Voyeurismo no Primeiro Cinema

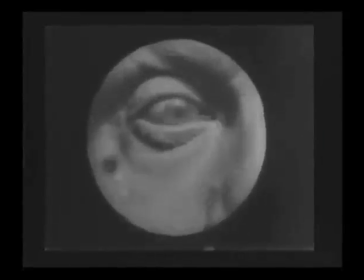O que o outro faz quando ninguém está olhando? O que terá por trás da porta?
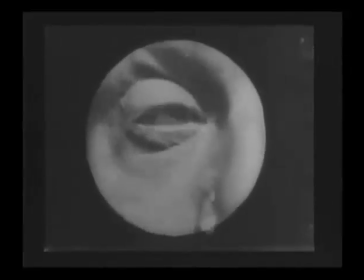Como será a sua forma?
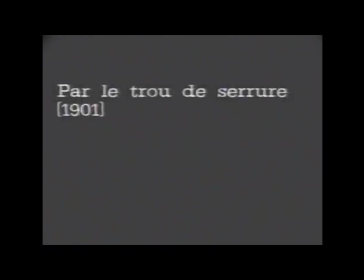Desde que surgiu, o cinema obteve na curiosidade de olhar do público o combustível para suas temáticas.
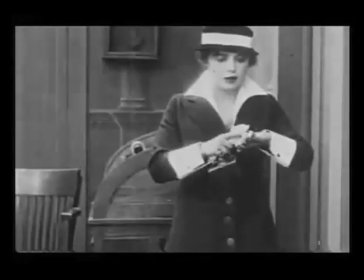O olho era considerado uma zona de estímulo cujo prazer se manifestava no ato de voyeurismo.
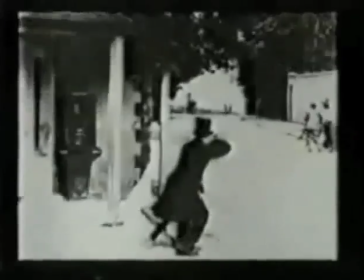O voyeur se satisfazia ao espiar estranhos objetivados na tela de cinema.
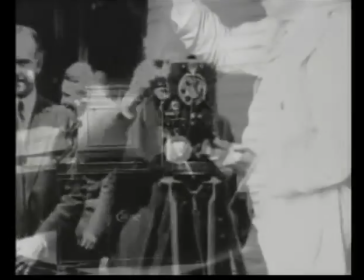Muito antes da invenção do cinematógrafo pelos irmãos Lumière, em
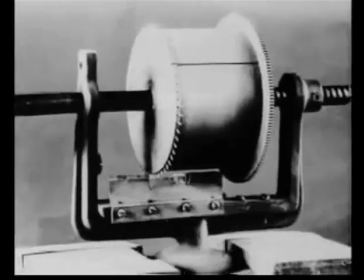1895, as imagens-movimento já eram veiculadas através de instrumentos de espiar,
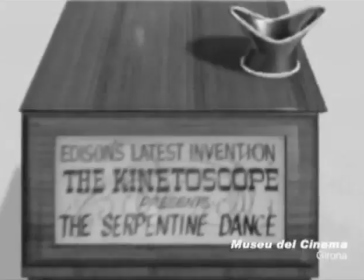como o mutoscópio, o kinetoscópio e a lanterna mágica.
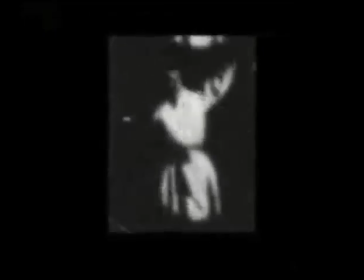Embora o voyeurismo já fosse comum em antigos teatros de atração chamados vaudevilles,
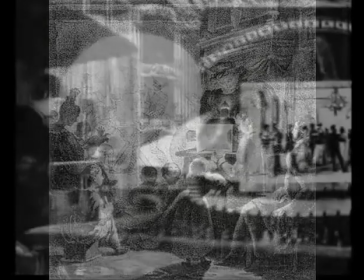passa a ser muito mais praticado com o surgimento das primeiras salas de cinema.
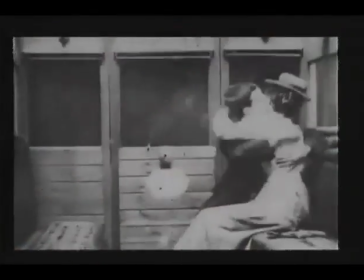Não por acaso, as primeiras imagens retratavam danças, beijos,
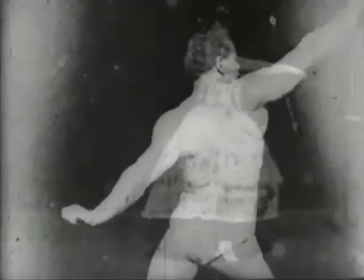nudez e halterofilismo, temas que provocavam o espectador expondo o privado.
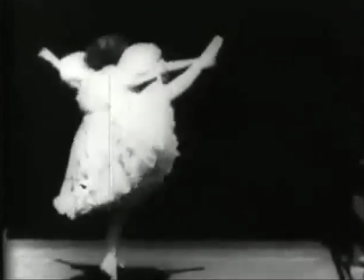A escuridão da sala de cinema propiciou ao público a sensação de liberdade para observar.
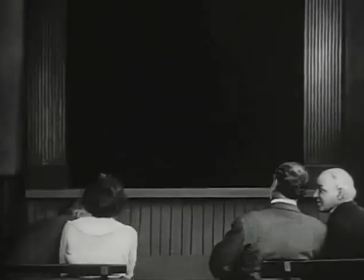Era o ambiente ideal para a manifestação do olhar voyeur.
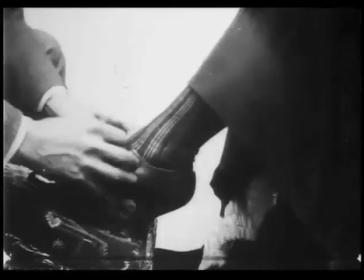Mas o espectador não poderia se sentir sozinho neste ato.
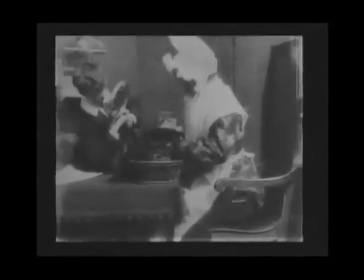Nos primeiros filmes, não raramente, a personagem era a grande curiosa.
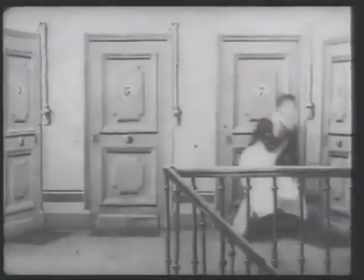Muitas vezes, ela quebrava o limite da quarta parede e se dirigia diretamente ao público, manifestando suas impressões.
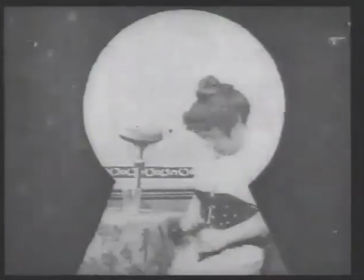Pelos olhos da mesma, o espectador podia também espiar através da fechadura, da lente da luneta, do telescópio e assim por diante.
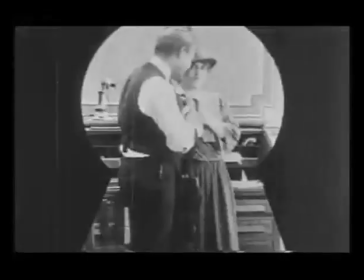Quando no filme um voyeur se inclinava para olhar pelo buraco da porta, o público queria saber o que ele via.
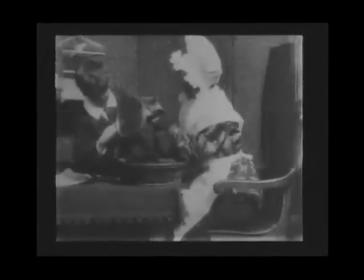Para tanto, a câmera era obrigada a assumir a posição do curioso.
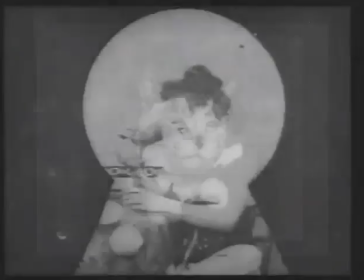Aqui começa a se consolidar o chamado plano subjetivo, quando em determinado enquadramento é retratada a visão de uma personagem.
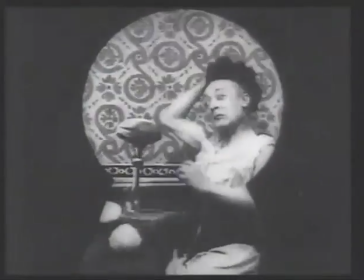Uma moldura negra na tela simulava a forma do instrumento de observação, indicando para o espectador que se tratava deste tipo de plano.
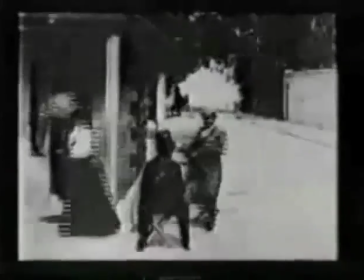Considerado por muitos uma prática condenável, o voyeurismo era frequentemente motivo de punição dentro dos filmes.
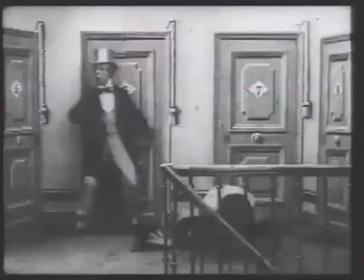De forma irônica e risível, alguns dos personagens eram agredidos,
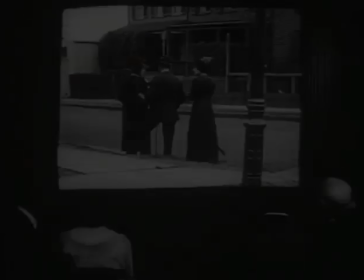flagrados ou repreendidos, mas o espectador voyeur saía imune, podendo voltar para a próxima sessão.